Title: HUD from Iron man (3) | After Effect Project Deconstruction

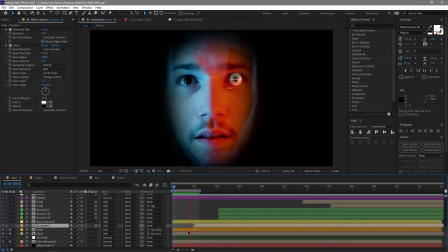8:05 Now I'm just going to quickly skip over the compass because it comes in slightly later on and focus more on some of the outer bits that were appearing.
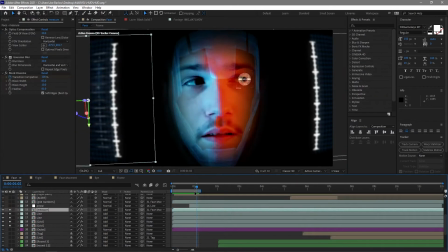8:12 These are things like the grid, the lines, the measures. These start from the beginning and they just sort of scale in with me. I've made these all natively in After Effects, I believe. Let's just take a look. So the grid is just a grid effect on a solid, nothing special there.
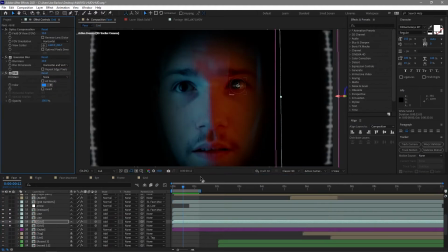8:27 And of course I've added a Gaussian blur and a fill to give it its color and a little bit of blur.
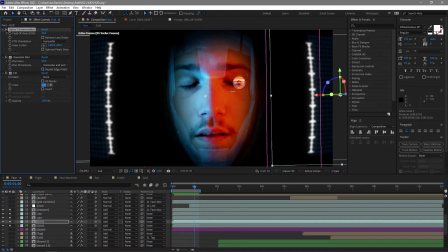8:32 And then I've used this optics compensation. Now if I just take this off, you'll see it's actually a pretty flat grid, but by adding this on, it bends. Now this is something I saw within a lot of the HUD elements. It curves around Tony Stark's face.
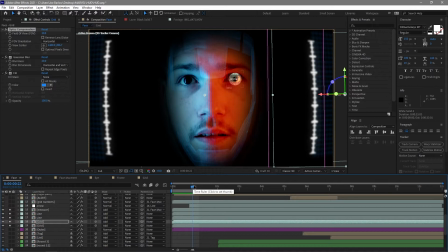8:50 And it's something I wanted to make sure I covered in this.
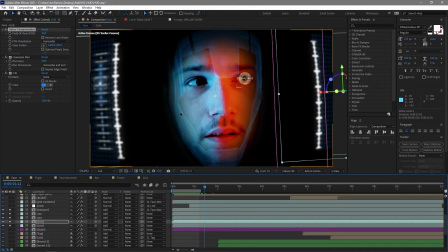8:54 And just by having these bits on the edge, the elements that happen in front of my face generally are flat and maybe angled slightly using a 3D camera,
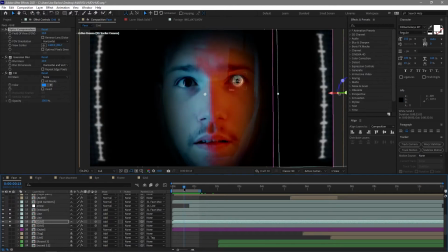9:02 but these bend and it does really help sell that sort of HUD in the helmet look.
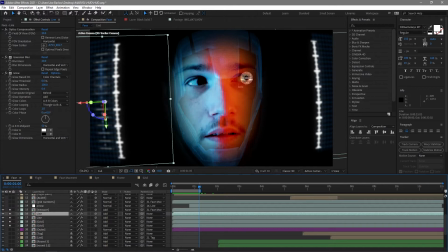9:09 So I've done the same thing with the lines here. I've actually added a glow, Gaussian blur, and that optics compensation again, as well as this measure.
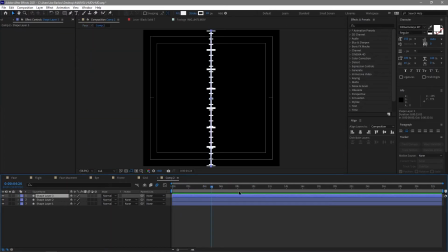9:18 So the lines here are again just built natively in After Effects. Nothing actually happens with these. They're purely visual. I've built them though using the stroke and dash lines and all that good stuff. So you'll see here I've added dashes and gaps and offset just to give that sort of measurement feel to it.
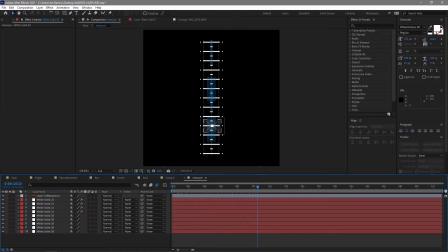9:37 Over on this, there's a little bit more happening. We've got this thing moving up and down and a few different bits moving in the center, but this was mostly down to wiggle expressions on the position. I've used this expression here, which means only the Y value moves.
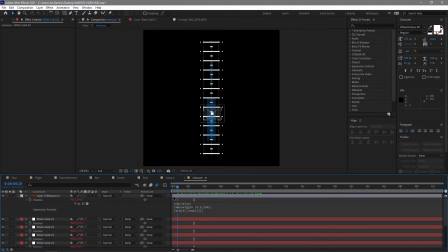9:53 So it's going to just scroll up and down rather than side to side as well. and I've used that on various different bits throughout.
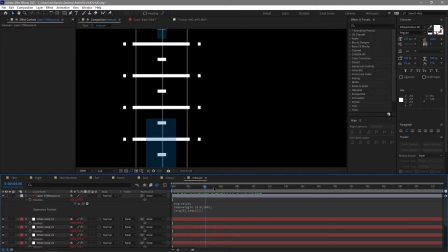10:03 But these are mostly just squares, rectangles, all built to this cool looking thing.
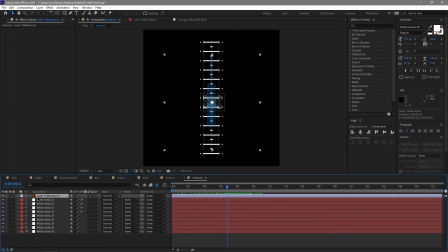10:08 And then I've added this little thing which I built in Illustrator, and this is just like a little target thing which is meant to just sort of say, hey, let's focus on this point. Nothing particularly happened in this other than that scrolling up and down,
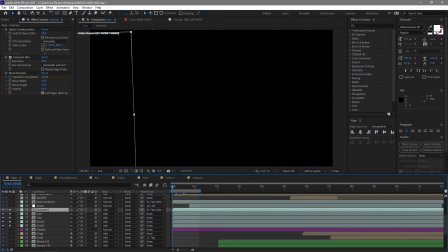10:23 but those little bits of movement really help once we put them onto our full composition.
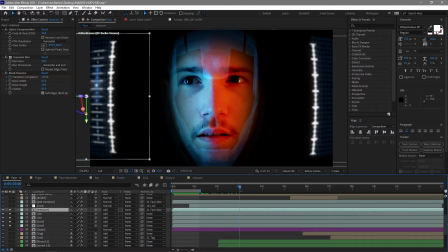10:29 And you can see it doesn't actually quite load until later on, but it just happens throughout. It just moves up and down and helps.
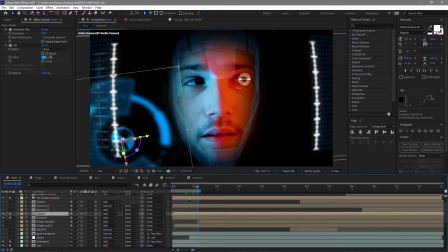10:36 So the next two things I want to focus on is this center and outer element. Now these, again, nothing particularly is happening.
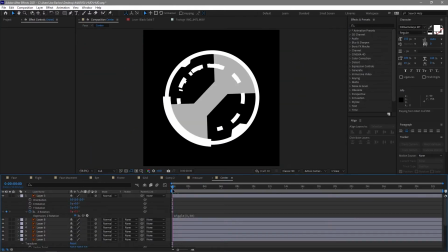10:43 It's not meant to represent anything, but it is just a bunch of movement.
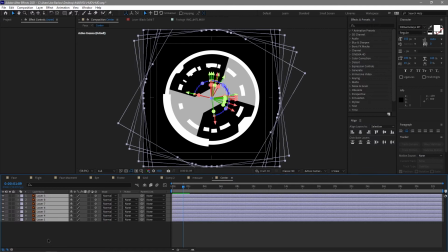10:47 Here again, you'll see I made everything in Illustrator, and then I've just added some random wiggles,
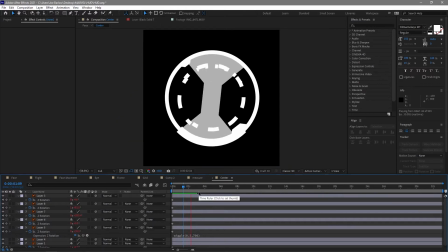10:53 expressions to the rotation, and it gives me this cool looking thing. It makes it look like something's actually happening.
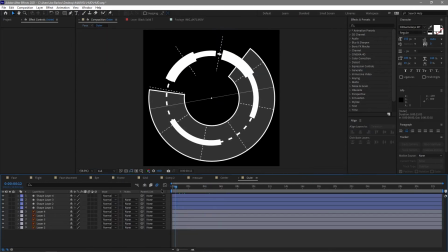11:00 If I take a look at the outer as well, same sort of thing happening here. I've generated some of these dotted lines just to build it up a little bit more in After Effects, but generally just things spinning and rotating.
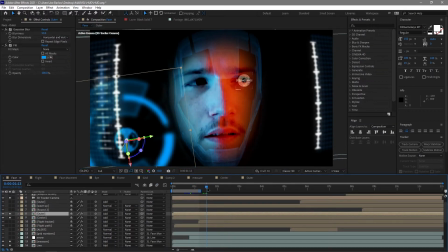11:11 And when we add those onto the composition, I've added a little bit of Gaussian blur, a little bit of fill to give it the color again,
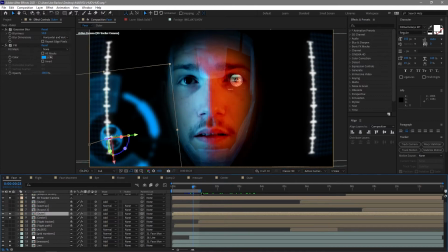11:19 and they're just happening in the background, and it makes it look like there's some sort of processing power happening without actually illustrating a feature,
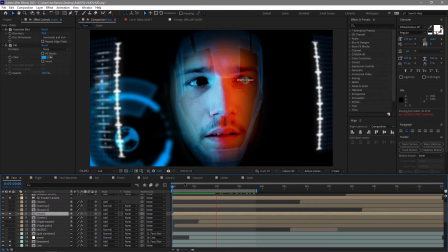11:26 which load on a little bit later in the video, which is what we'll move on to next, I think.
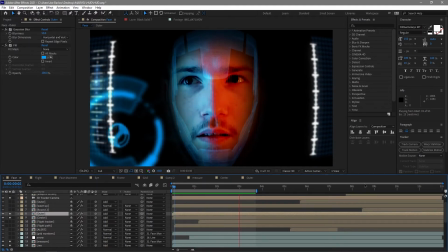11:33 And there you are, there's that shot so far, just populating all of those different elements already, but there is plenty more that happens.
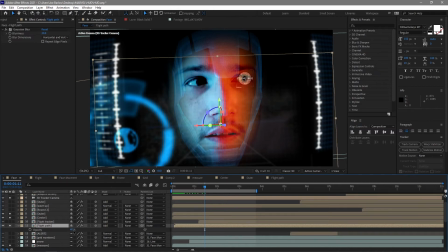11:39 So the next thing I've turned on is this flight path. You'll see it's turned down to 40% on the opacity there, and the Gaussian blur is whacked up to 20, so it's pretty much out of sight anyway, but it is just something that overlays my face.
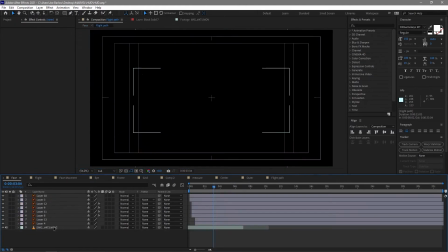11:52 It's meant to be what I'm actually seeing. So let's just take a look inside of it and see what this is actually built up of.
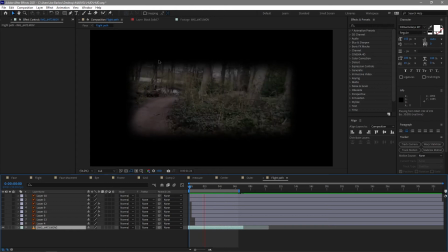11:59 So the first thing we got is this footage. Now, a little fun fact, this is me on my electric skateboard. I held my camera on my phone out and just went down this sort of wooded path. And this was just going to be what I fly through a little later on.
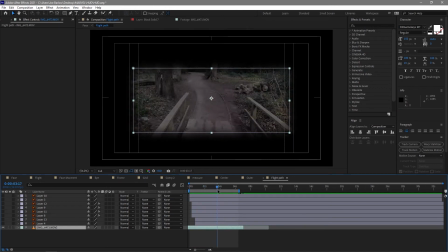12:12 Not something I decided that I was doing until I'd already started making this video. I thought it'd be cool if I had a point of view shot as well. So I did go ahead and film this a little later on. And once I'd done that, I went ahead and created a couple of elements to overlay it with.
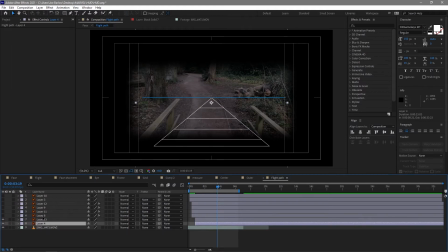12:29 Now this is meant to represent a sort of flight path or a flight gauge, so I went ahead and looked up some different elements that an aeroplane has, some actual measurement tools, and I decided this was a cool looking one. I then went ahead and overlaid these dots.
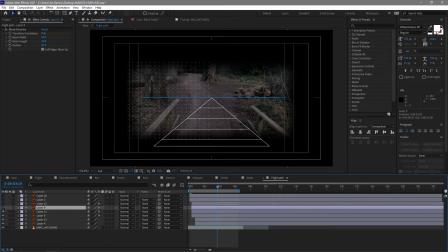12:47 These are actually reused from a different composition that I made at an earlier point, but I decided I could reuse them here. And then I also went ahead and added these little corner elements and animated them all on like so. Again, scaling, fading, doing whatever I can to just add a little bit of movement to those elements.
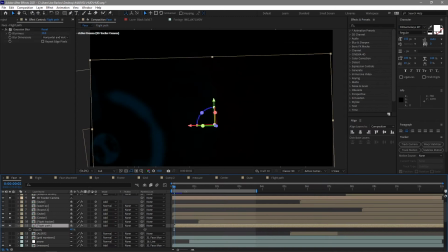13:05 So this all happens pretty much in front of my face, but quite invisible.
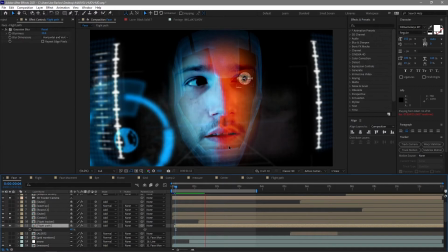13:11 It is there and it happens throughout, like I mentioned, but not necessarily the big focus of this shot. So once everything has loaded in and my retinal scan is complete, and I've passed that, things start loading up.
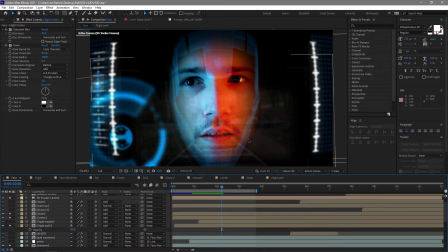13:24 Now these are sort of instruments this time. We've got compasses, we've got flight gauges, all these different systems that I'm obviously tracking while I'm flying. So let's take a look at some of these. We'll start right back at the bottom of the composition and we'll take a look at this compass.
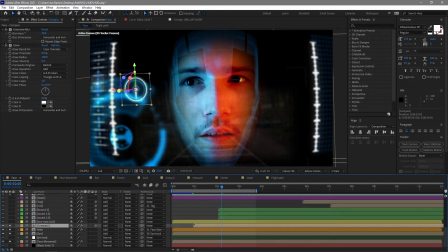13:40 So within the composition here, we've got glows and Gaussian blurs just to take it out of focus a little bit, give it a bit more glow, because these are sort of holographic images. But if we take a look inside its own composition, you'll see quite a bit happening here.
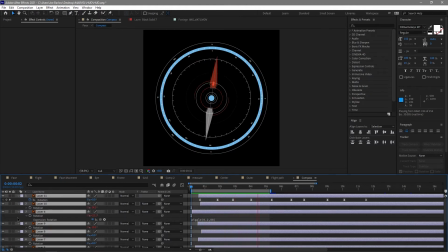13:54 We've got it scaling on and fading in like many of the other elements we've seen already, but we've also got these wiggles
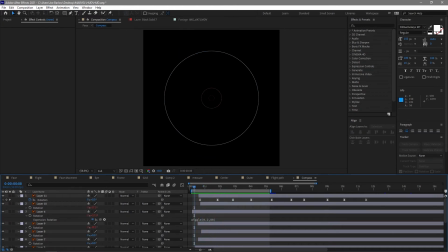14:00 just to sort of add some rotation, because we want to simulate the movement of an actual compass. And if you've ever used one, then you'll know it sort of bobs to the left, to the right, and it tries to sort of right itself and always point true north. Now this is a design I saw online.
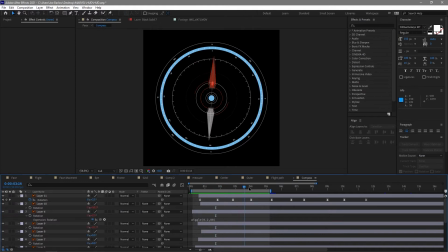14:16 I actually found a HUD pack that looked great, and I went ahead and took reference from their design because I thought it looked so cool. So this is what we were left with on this.
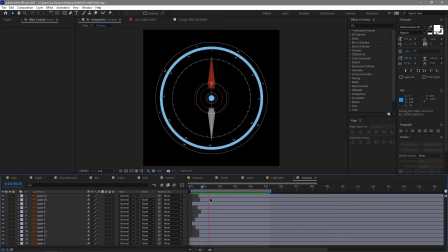14:28 I went ahead and obviously made all of that in Illustrator as well, added the animation in separately, and that went on to the composition here.
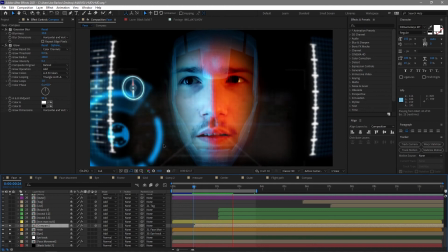14:36 Now we will see it load up over on this side, and this is one of the first things we see load up once that retinal scan is complete.
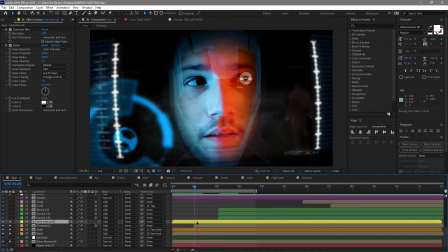14:45 There's something that loads on about the same time as that compass is this Iron Man suit.
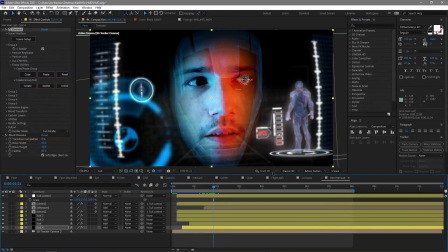14:50 There's a lot happening here, and because of this I actually did a lot of work within its own composition. and then there's compositions within the composition,
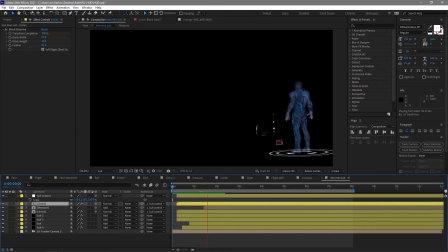14:59 and things get a little bit messy here, but we'll try and guide our way through this. So the first thing you'll notice is we've got that camera here in this composition as well, and that's because we've got yet another 3D object. We've actually got 4, but they're all the same. They're all this suit of armor here,
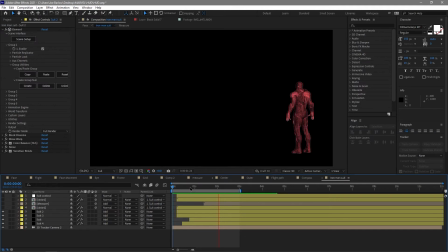15:14 and the reason there's 4 is just because certain colors load in at different times in different ways, and I wanted to make it look, again, like the other bits. It's holographic. I wanted to make it look like bits are loading in at different times.
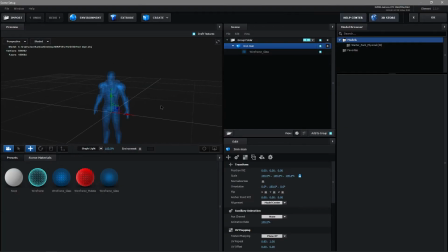15:27 This again was a 3D model that you could print, but again I've converted it to an OBJ in order to be able to bring it into After Effects here, and I've added on different textures. I've used this glass effect. It's a slightly modified version of the wireframe. I got rid of some of the lines. I didn't like it on all of them.
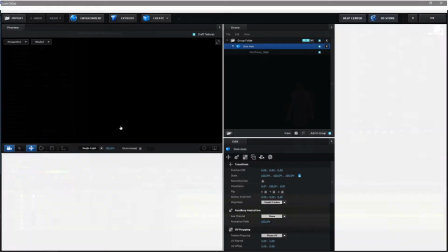15:46 On some I think it actually remains, in others you'll see it's red, blue, just basically whatever I felt looked right.
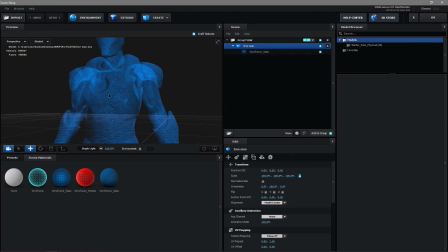15:54 So let's just quickly scroll through these just to see. Nope, they are all blue, but there you go, one's got the wireframe there, and that gives it a little bit more detail.
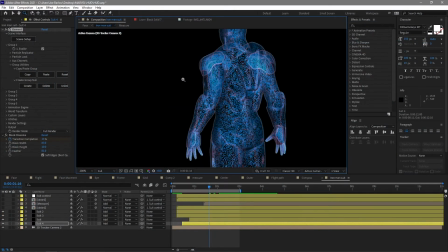16:02 And if we just zoom in slightly, you'll see different bits load in at different times. Now we've got block dissolves on there as well, different hues and saturations.
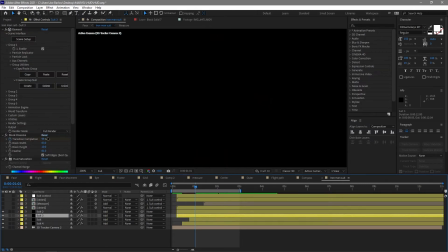16:14 We've also got some color vibrance, and this was just to add a bit of variety to those different layers.